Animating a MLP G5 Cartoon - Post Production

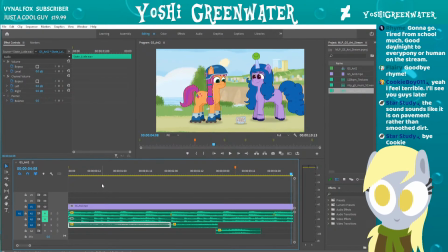I know what you mean. Unless you want to literally just go ahead and do some real skateboarding sounds or just rollerblading.
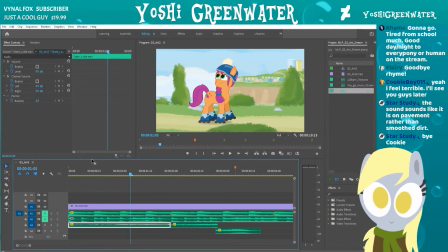We can add more like dirt sound, maybe? Paper Mario.
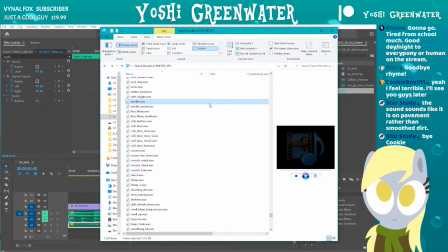I don't know if there's too much. I don't have much of that. I think I have some rubble or something. No.
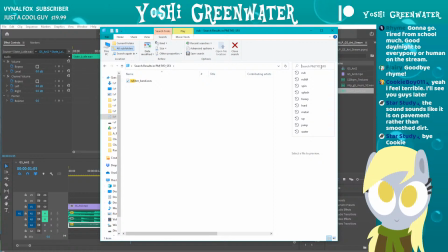Rubber band. What would it be? I was just doing this all today. Now I'm blanking out on it. Bye, Cookie.
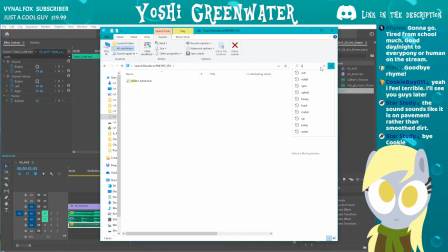I have some other ones. Land. Gravel.
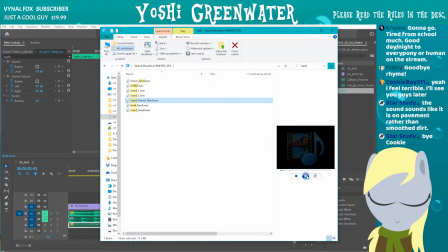That's what it's called. That's gravel. I don't think that'll really help, though.
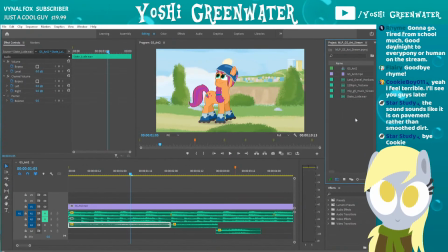That might help it sell it be more, less road and more gravelly, I guess.
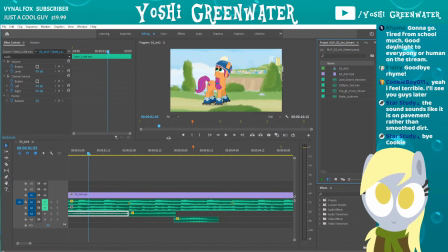So we can always just keep layering on top. That's why we got a whole bunch of extra layers here. So I might even have to add a new track just so I can fit them all.
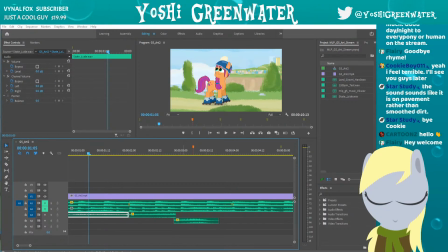Let's see. Wrong expression. Hello.
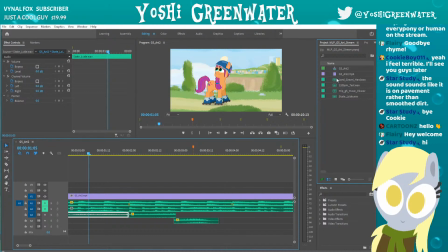Hi, cartoons. Welcome. I'm going to add my land gravel hard and put that around here.
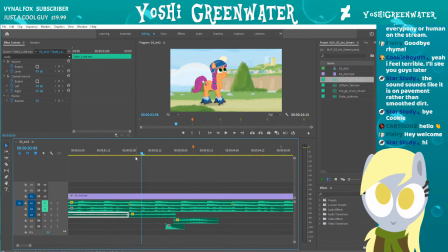So it'll be like it's somewhere around here.
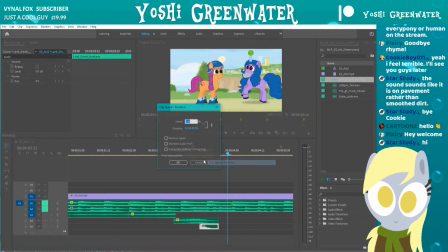Let's make this a little bit slower, actually. Yeah, that just adds like that nice crunch to it, I think.
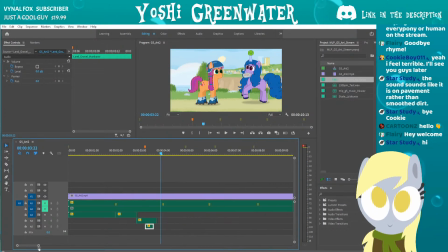Okay, and then we could just play with the intensity or the volume.
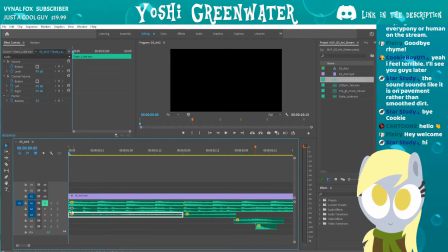So we're going to add mix between the music and probably like, I think it already
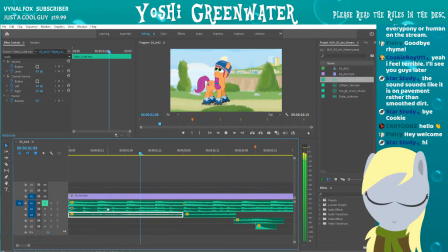it's already pretty set up to like be already fade in.
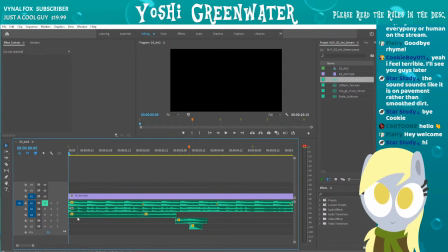That's what I'm saying. Trying to say it fades in already, so I don't have to do too much, but at least I can add a little bit in here. Maybe just add a -5% for a value.
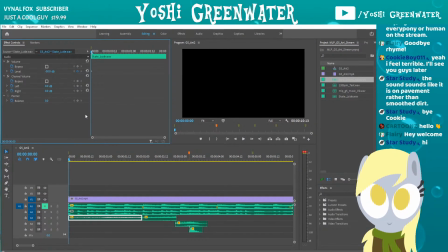I just said -50 is usually the you can't hear it at all kind of.
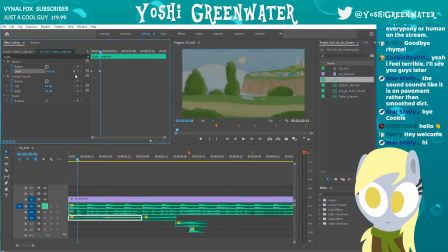And then right about once we get to here, we can have it start to then be
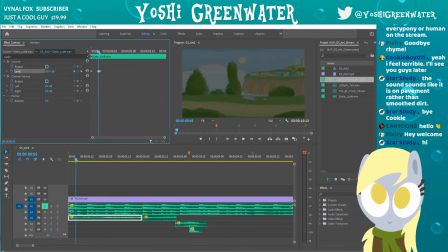at a keyframe.
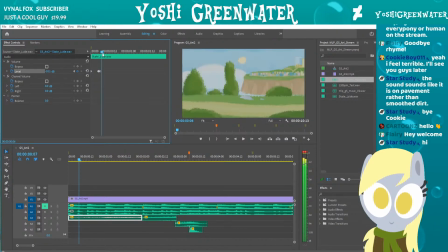So now it'll be constant between -50 to 50 here, get up to 10, and then once we see here, then we go back into 0.
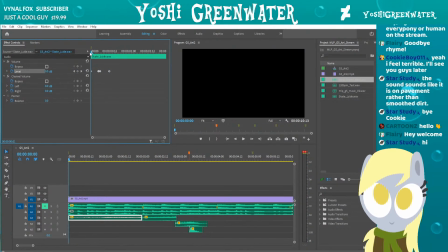So like
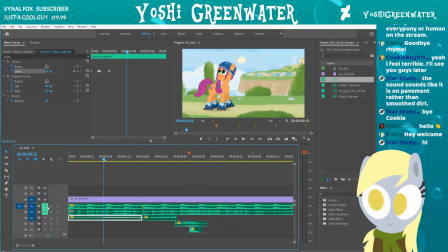that'll start to fade into it. Okay.
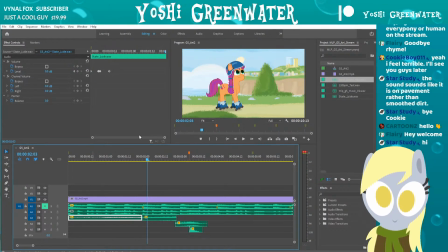And it's already set up to actually be left to right ear channel. I don't know if you can hear it or if it's somehow being stereo.
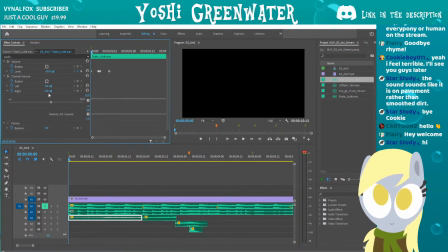Let's test that real quick. If I set this to be pan 100% right, what does that sound like?
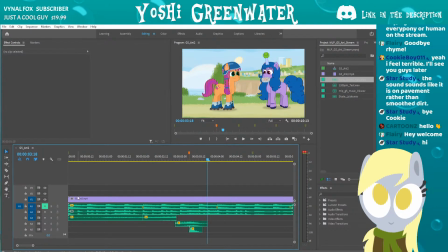That's pretty wild. I think I just rebalanced it, but I like it to be start
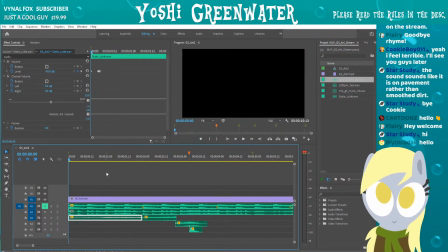from the left ear, so it has stereo, so you can like hear it from your left ear going into your right ear,
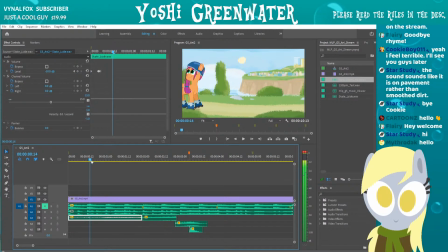which is what's happening on screen.